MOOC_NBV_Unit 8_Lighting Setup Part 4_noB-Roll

You can use your phone as a camera, you know, looking through the, through the screen, through the camera, and just hold it and look around and say, hey, where is somewhere in this room that looks like it might be good? Where can I look that might be, might be an interesting shot? Where can I go and see what I want to see? And in this case, what we wanted to see was the students making the presentation and the judges talking to them and asking questions. So I walked around, took some different angles, looked at some different possibilities.
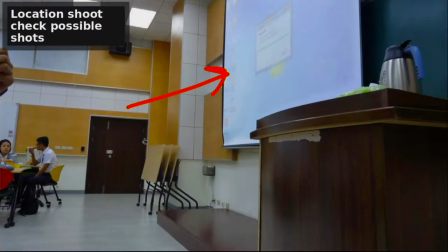(4:47)
And here's one possibility. So front of the room looking up towards the stage. Remember, the students are going to be standing here on the stage making their presentation. So this looked not too bad. The problem was that the computer is over here, and here's the podium.
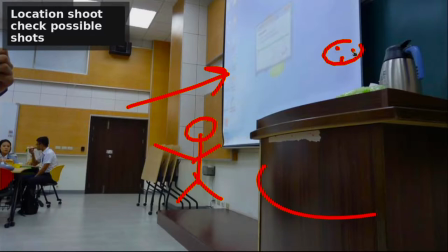(5:05)
So if a student is standing here, they're going to be really, you know, too close. In fact, this picture is not right. Their head will be like this big, you know, be so close, and the people standing over here will be so small. So I'm like, I'm not sure that's a great angle, and this is a bit in the way. And then this kind of looks ugly over here, doesn't it?
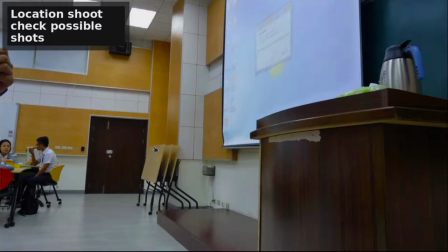(5:23)
So maybe that's not the best angle to go for.
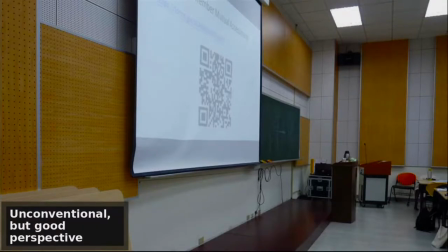(5:27)
So then I walked to the other side of the room, and what did I see on the other side of the room?
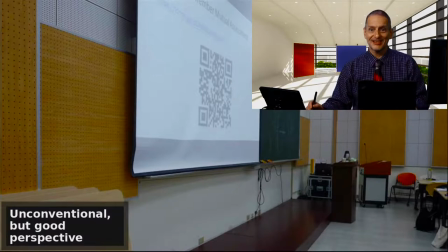(5:33)
I saw this shot here, which actually looks pretty interesting, doesn't it? This is from the front, looking up towards the stage. I can see the students. I can see their presentation. We can pan the camera and see the judges and the audience,
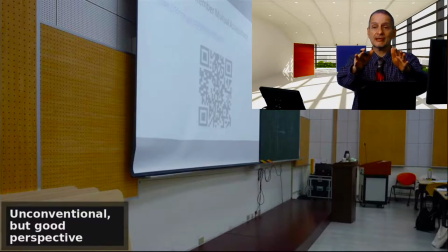(5:51)
and we can see the students over there at the podium and at the computer using the computer.
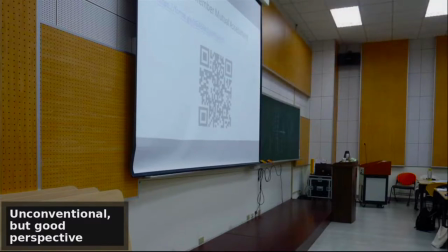(5:56)
This actually seemed like a good angle. So, hmm, I thought that's not too bad. Students would be standing over here, probably, getting ready or preparing the computer, and then some students will be over here making the presentation.
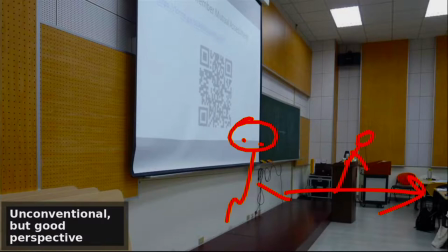(6:11)
And we can always pan the camera to see the judges over there. So I thought that's probably not bad.
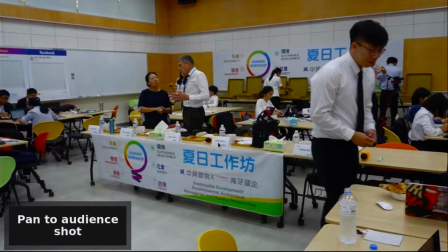(6:21)
Here's seeing the judges. What do you think of that shot? So we just turn the camera, pan the camera a little bit, and over here are our judges. So, and then here's our audience. This actually looks very interesting, doesn't it? This whole area of our students.
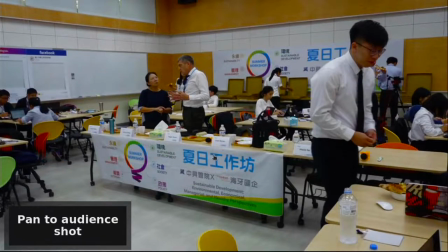(6:36)
So that is a much better position to put the camera, but it's not the normal way. Again, it's a way that I think, what are we trying to shoot? What are we trying to record? The students, the judges, how do we do that? Let's look around the room. Let's find an interesting angle. That looks good to me.
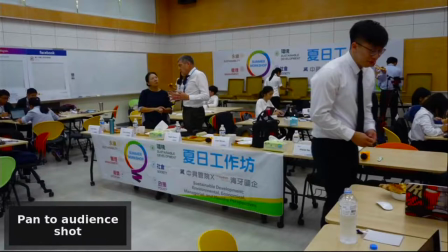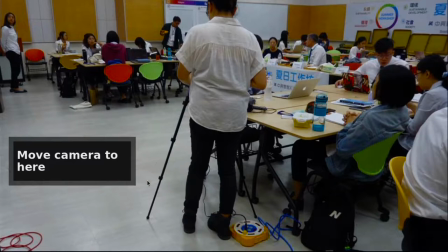(6:59)
So we went ahead and we moved the camera. We moved the tripod up to the front. Oh, not quite the front, but a little bit, and then the stage is right up here, the stage, and the back of the room is back there, judges here, students making presentations up here,
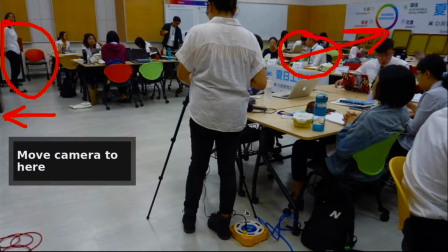(7:16)
and so we put our camera right here up in the front side of the room. You can see here we've got some power, and we need to power the machine. The camera needs power. We could use battery, but we were worried the battery wasn't going to last long enough, so we went ahead and went with power.
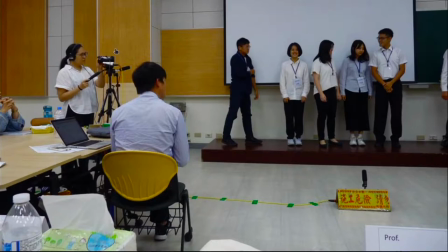(7:36)
Here you can see how the setup is working, which is quite interesting. We've got the camera over here with our photographer here, cinematographer here, and what we've done is we've put a microphone here, shotgun,
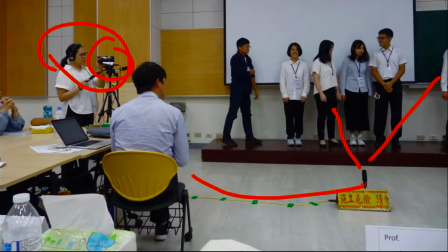(7:50)
so right here we're going to be able to hear what the students are saying much better than from the back of the room. Now lastly you can see that we've done a good job here taping down the line,
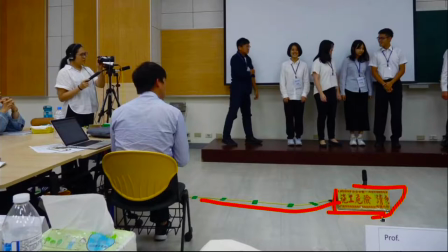(8:09)
very smart, and putting the sign here, be careful. Now we, that will not be seen in the camera because the camera is recording, you know, like this. So the camera won't see those things, that's no problem.